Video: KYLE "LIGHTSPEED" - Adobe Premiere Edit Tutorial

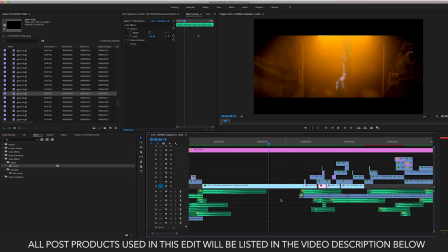24:47 Again, adding to the piece. The doors open, so I was like, oh, this needs a whoosh sound right before the drop.
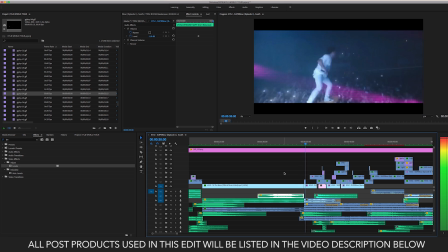24:53 So it whooshes, and then bam, drop, go into the audio, Again, you can see a little flare. There's my flare, overlaying that again to give a little bit of extra texture and flavor to the project.
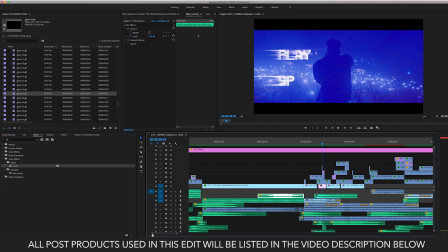25:11 And same thing right here. So when this clip comes up and kind of glitches out, I made it glitch out.
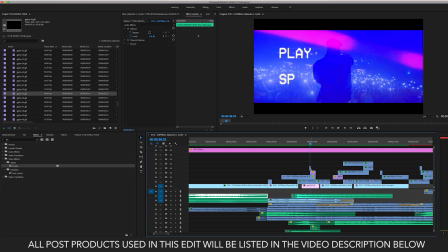25:16 I also threw a flare right before the glitch out.
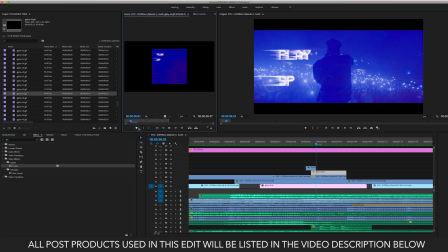25:21 And then I threw this GIF from Giffy over it, which is literally just this like glitched out play SP block. You can see it just kind of glitches out, and I just simply blew it up so it fit the size, because if I were to take it all the way down, that's the size that it was.
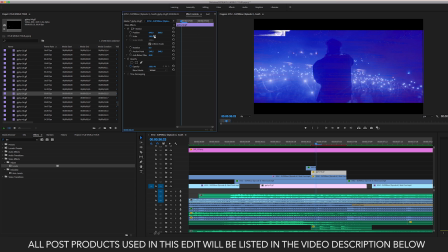25:38 So I just blew it up and made it fit within right there. I chose opacity layer screen so that it would overlay on his clip as the clip glitches. And then the key to that, to really making it pop, is the sound.
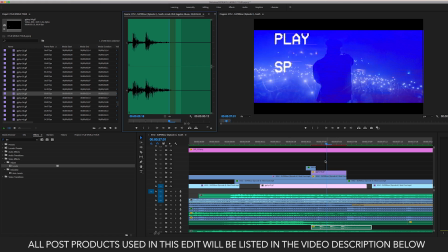25:58 So adding that sound right with the glitch, the overlay of the GIF,
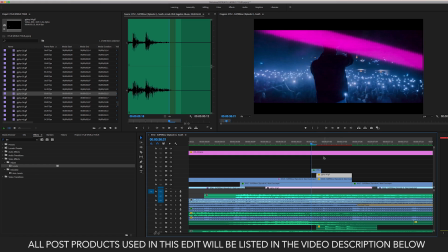26:02 the VHS anamorphic distorted flare from Tropicolor, and you just get these really dope effects.
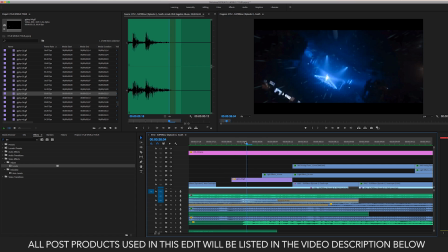26:15 Same thing here, goes to hyperspeed, the clip turns. I did the same thing, the stars come in as the clip turns, or the galaxy, asteroids, whatever.
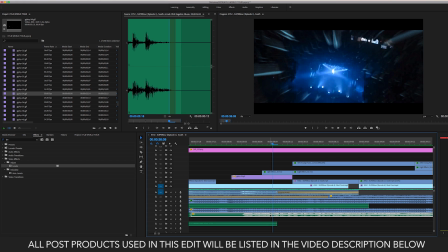26:26 And then with that, I have a really cool whoosh sound effect. That. And again, that's from Boom Library.
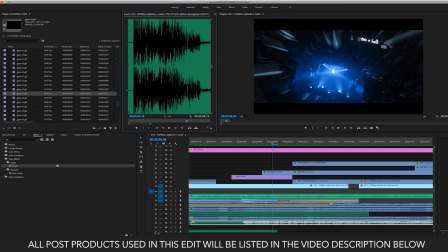26:39 And with that, I also had the whoosh sound, which I believe is right here. A boom, boom, this, and then wherever that whoosh is, I think it's right here.
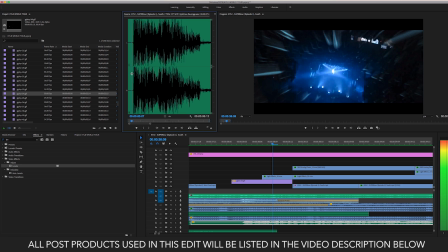27:01 Yeah, right here. So that, yeah, I was on it. Right there with the boom.
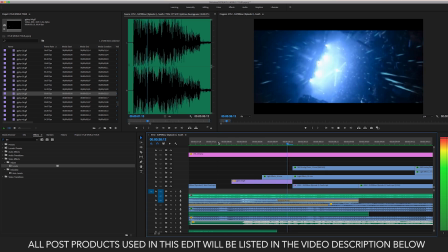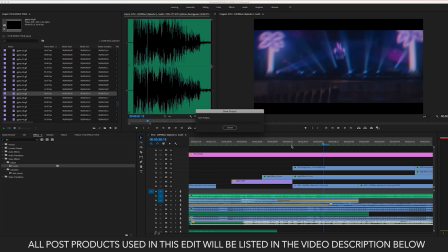27:11 You can see, and then go right into a light effect from Tropicolor. And then the anamorphic flare, or analog flare, VHS, with the light effects right here, this purple one from Tropicolor as well.
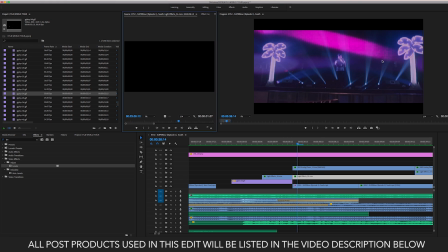27:24 You can see the purple flare here from Tropicolor on screen mode. You can see the VHS one here, sound effect over the clip, right after this trippy thing of the clip turning and the GIF, light flare, boosting up, boom, boom.
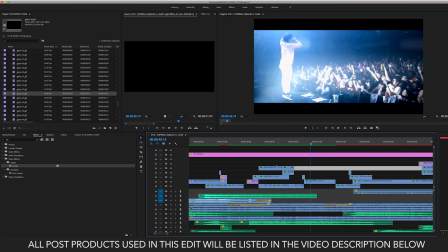27:44 So it's all just small little details. You can see, look, VHS flare, light effect, light effect, light effect, VHS flare, light effect. All these, what, 1, 2, 3, 4, 5, 6 clips right here are all light overlays from Tropicolor.
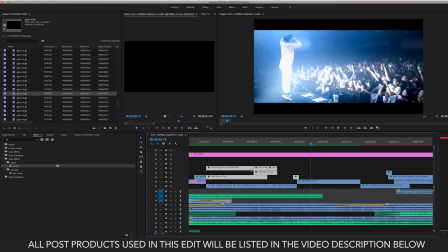28:01 Light effects, VHS analog flares, that's all that was used in this, was a light effects pack from Tropicolor and a VHS textures effect pack from Tropicolor, overlaid to add extra texture.
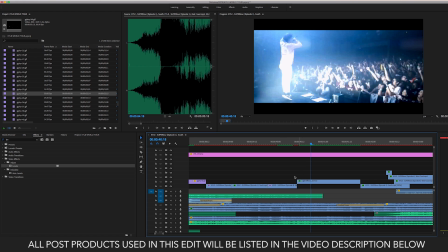28:13 I take all of that stuff away, all of that, and then I'm left with just a slightly generic edit.
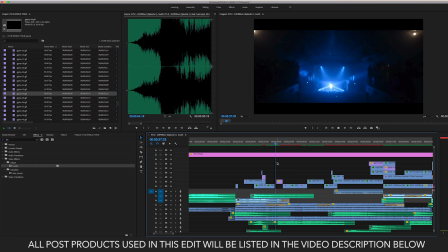See, here comes some more light effects. So if I take those away too, see how much extra flair that adds, no pun intended.
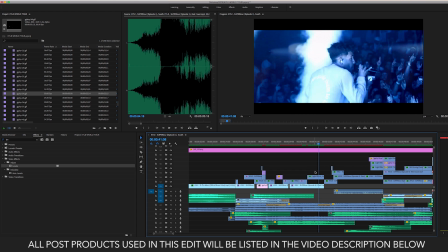28:39 It just takes things to the next level. So I get rid of that too, and then this whole sequence is pretty dead.
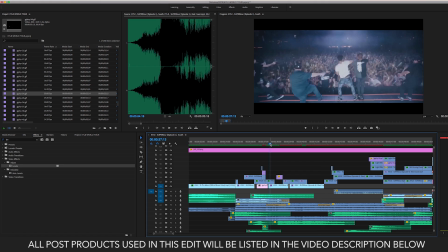28:45 I mean, it's still cool. It still works and makes sense, but those flares, those extra effects that I'm overlaying and using the blend modes and changing the colors of really take it there.